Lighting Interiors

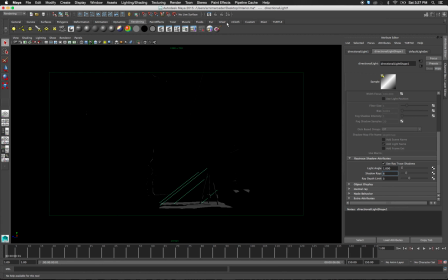For this kind of shot, since
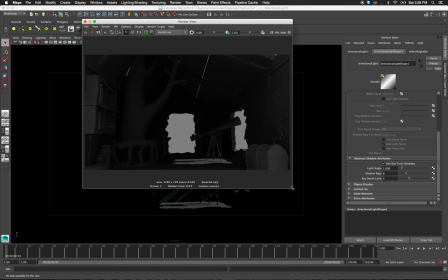that's pretty far away, like those dots, I wouldn't really mind unless they start flickering when you have a sequence.
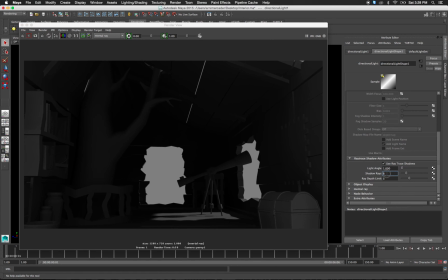That's the only time I'd say increase your shadow rays. But for now, we can keep it at that.
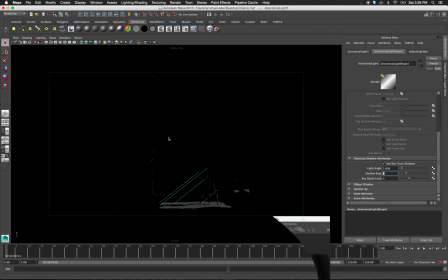Okay, so next I'll be adding a rim light. Um, so as you can see, I'm just working with directional lights for now. Duplicate that and then throw it in this area.
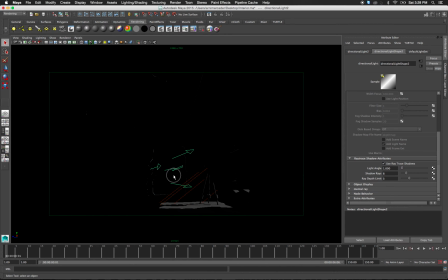Okay, that's not working out for me. So I'm gonna go back to perspective, and then I'm gonna turn this into a point light. So directional light, point light.
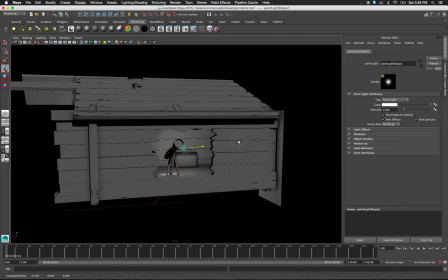There you go. So that point light, I'm gonna position right here in the window.
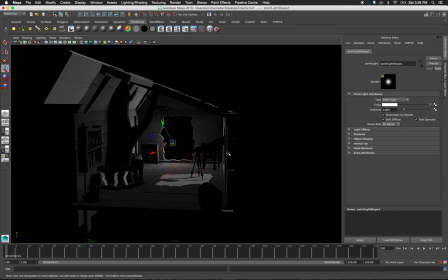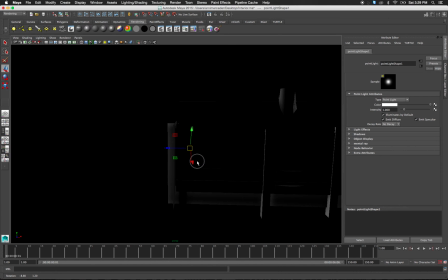Now, as you guys can see, it's not outside the window; it's inside the window.
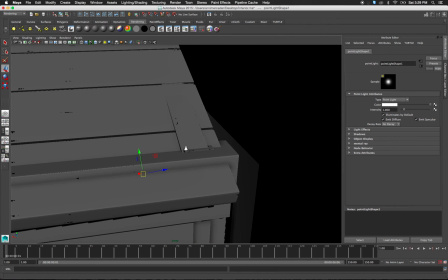Um, right there. That's pretty good actually. I'll be turning this into a.
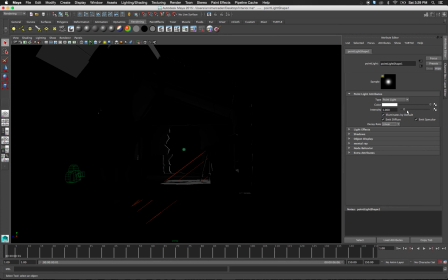I'll be turning the decay to linear, and let's just add a bit of decay there.
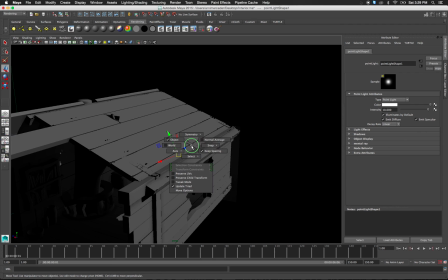Now I can push this in a bit more. Let me just turn this up to world and then push this guy in a bit more.
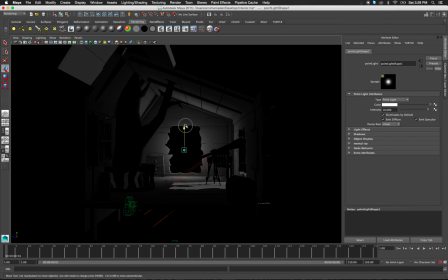Alright, I maybe move him up a bit and we get that.
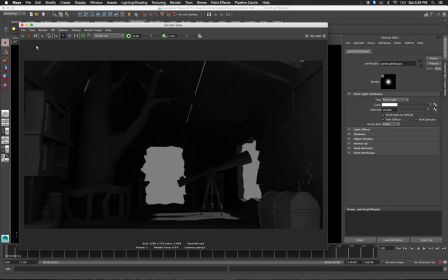So let's just see if it will cast the rim light on the telescope and the tree.
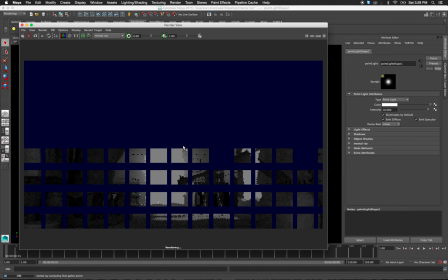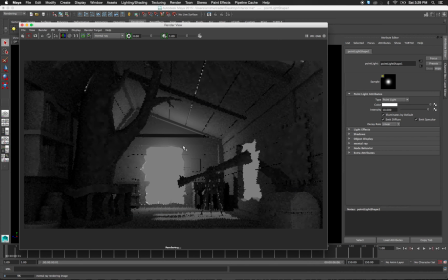So it's not adding the rim light we want. So I'll be adding that rim light in manually in a bit.
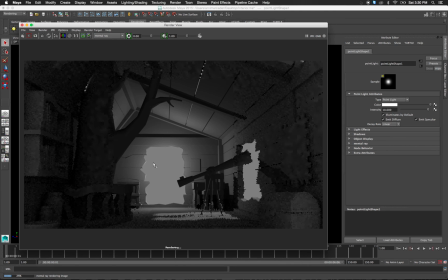So this is what I want, like when I'm dealing with windows, I really like this, bleeding effect, like this glow, like how sunlight comes in and it's hazing.
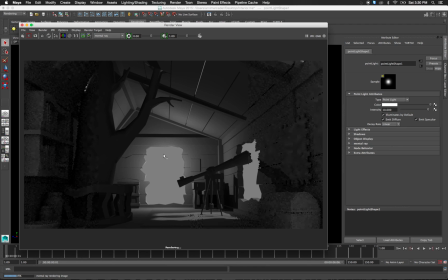To get that effect, the best technique I figured out was putting in that point light inside as opposed to, having it outside. Now, it is casting a shadow here, which I don't really like.
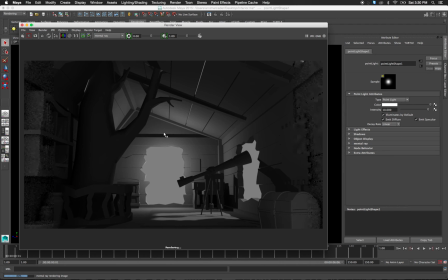So since we're casting it linearly, so it's only affecting a certain area. Well, it is affecting everything, but these shadows are very annoying and distracting, and it's breaking up the composition we have.
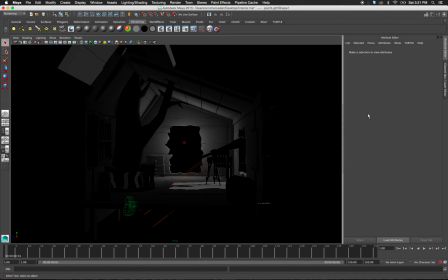So I'm gonna go to this light, and let's see what happens if I turn the decay to quadratic, and then bring it up to 50.
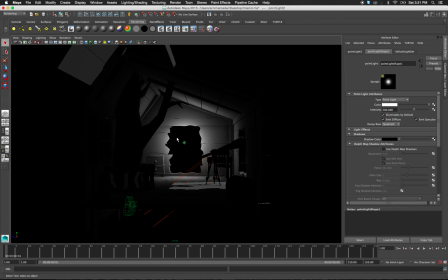200. No, that's gonna burn here in the side.
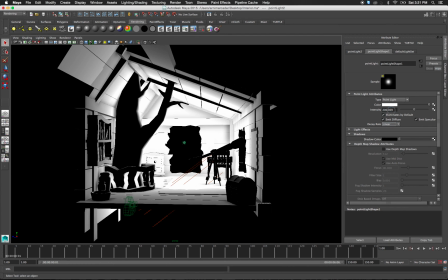No, I think linear was good. We can stay with 2.
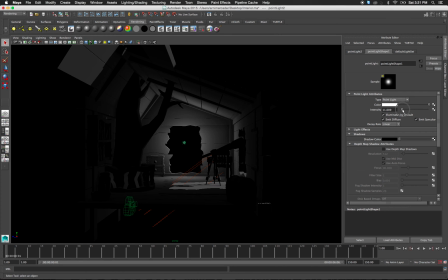Um, yeah, I think that's pretty good. I can. What I'm trying to do is, so we have those shadows, right?
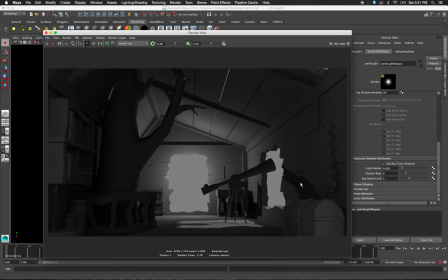So I figured these shadows, they're very distracting.
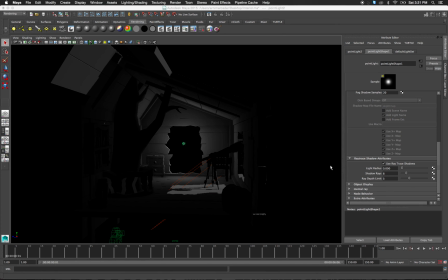What we can do is we can smooth out the shadows of this a lot. By a lot, I mean bringing this up to 10. No, 32. The ridiculous amount, right?